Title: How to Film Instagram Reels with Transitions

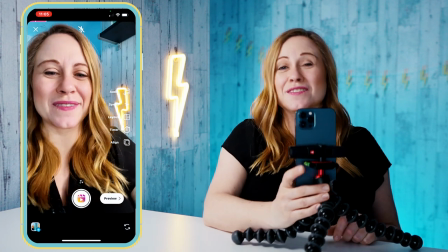so now let's trim this so that it looks more seamless so I'm gonna go to preview
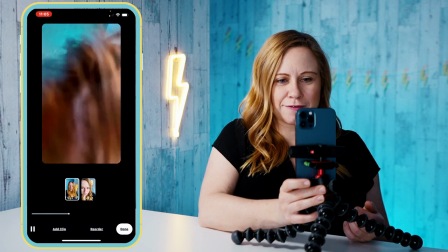and go to edit clips I'm gonna click on that first clip, gonna
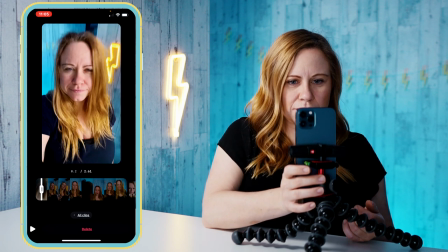trim this one just a little, there
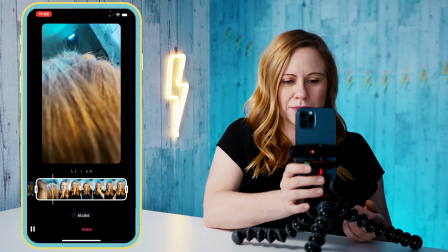we go, go back to all clips, I'm gonna click on my next clip and so I'm gonna start this one from
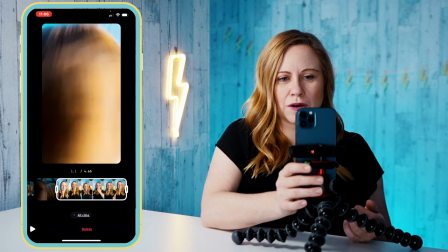as I'm moving forward, there we go,
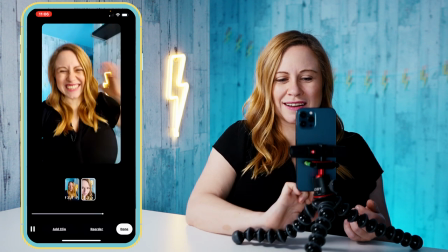now let's go back to all clips so we can preview it,
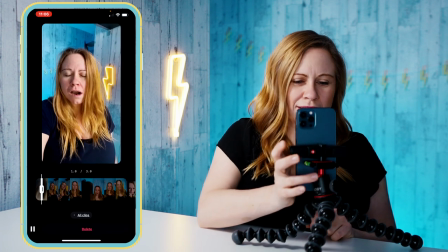I think I need just a little bit more time with it going back,
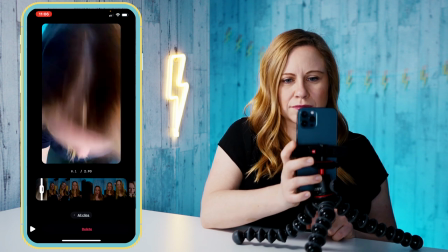not much though, just a little, there we go, let's trim this one a little bit more,
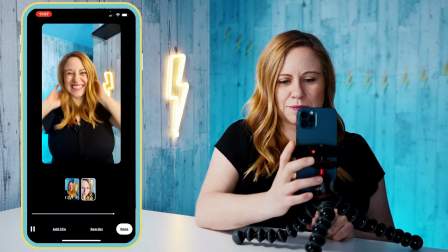let's preview that,
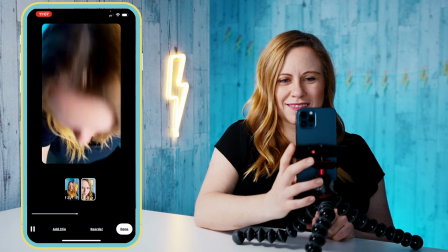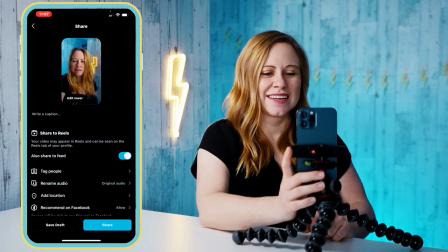there we go, done, okay Okay, so let's go to next, save as draft, let's go to the next one.
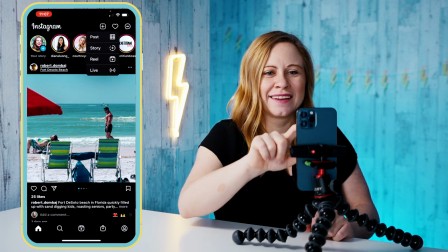So we're gonna add, add,
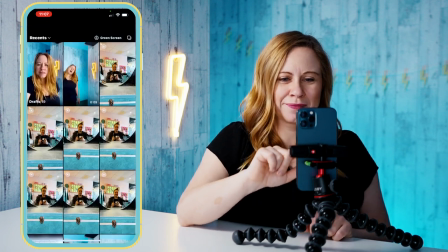reel, swipe up, and let's find our next one.
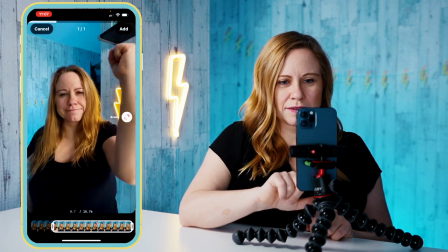Let's try this one. So with this arm one,
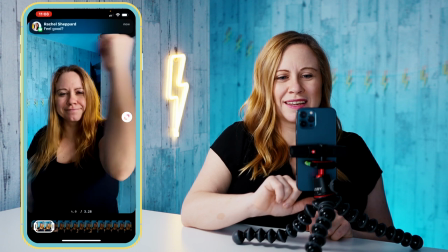I want this arm to be in the middle of my face so that when it,
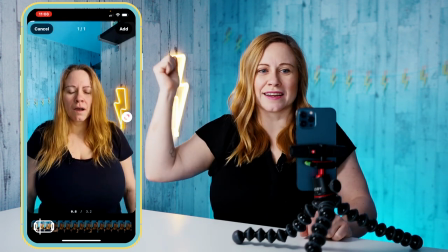because it's covering my face and then so when I uncover it it's gonna have the new transition.
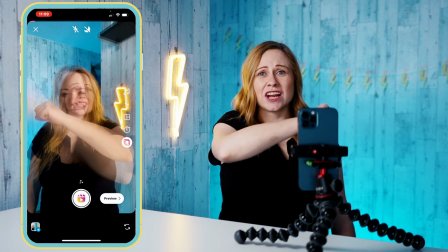So I'm gonna add this clip. There we go. Okay so I could just start here and finish the movement but I suggest that for this one you do
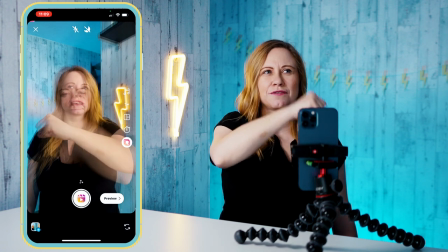the entire movement because it's gonna look different if you just go like this versus if you go like this.
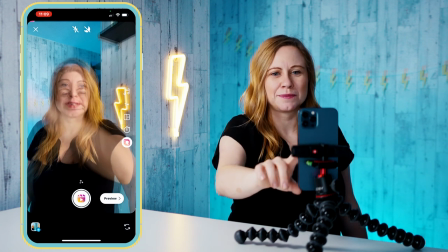It's gonna look more natural. So I'm going to put my timer on. Three seconds is enough.
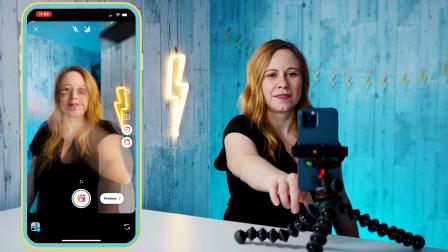Make sure I'm aligned. Wait till my timer goes off.
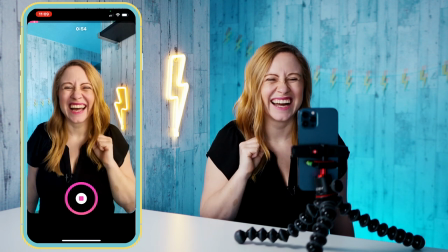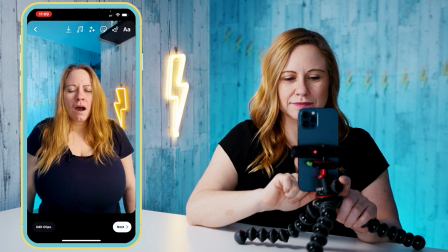There we go, let's stop that and let's go to preview, so we're going to edit that second clip, go
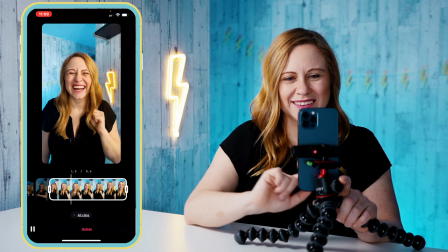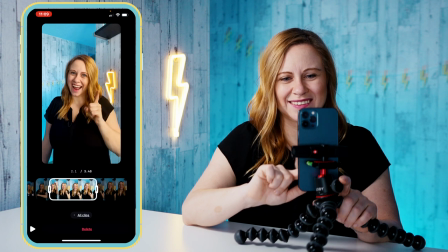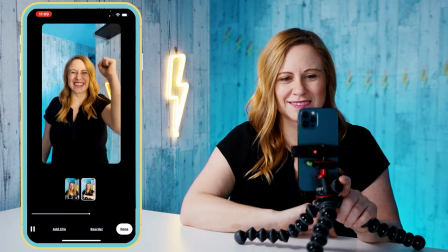to all clips so we can preview it, we can move our cursor, there we go, let's see that again,
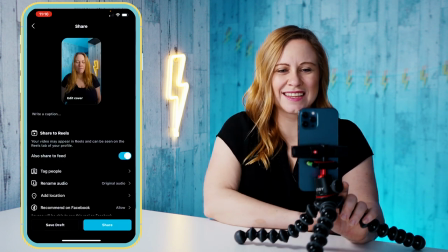oh nice, that looks awesome, okay next, save as drafts and our final one, Okay, so swipe up.
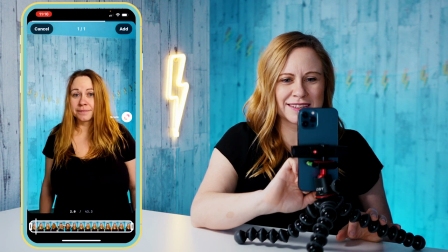Which one is it? I think it's this one. It's the head turn. Oh, I like this one. There we go.
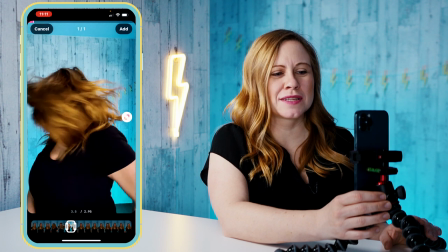That one's fun. So I'm going to, what I want to do is I want to cut it while my hair is in motion.
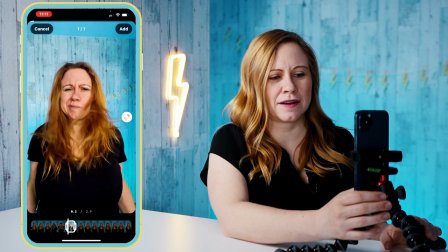So I want to trim it to about there so that it's going to seem more seamless.
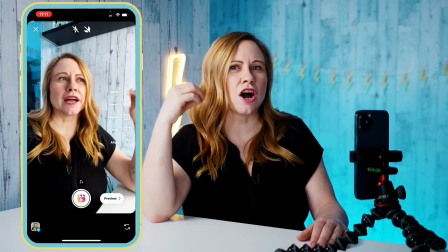The more you cut on the action,
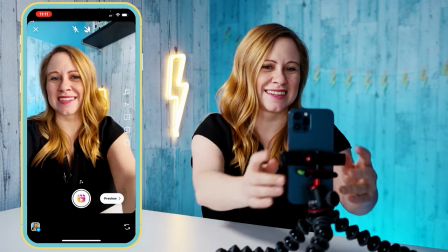the more seamless the transition is going to be. now I want to set it up in this area let's move this over right
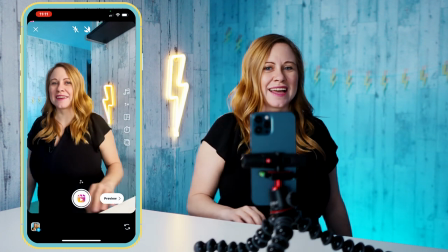there perfect and so now I'm gonna have actually I'm gonna move this more here
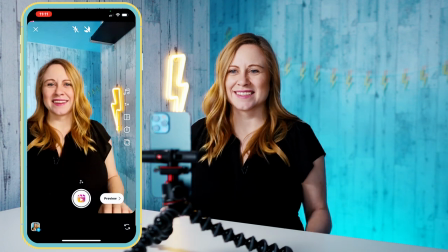so I want my sign in there perfect and
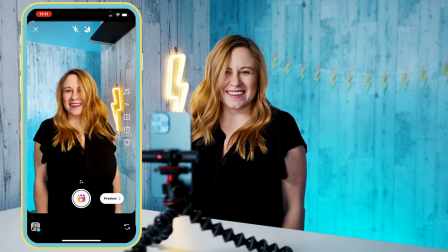now I'm just gonna go back and then have it done
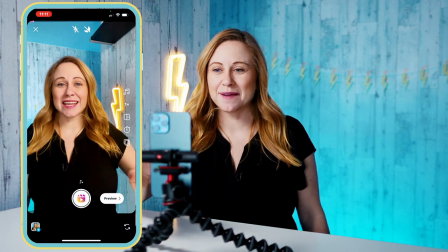okay so let's set up the timer there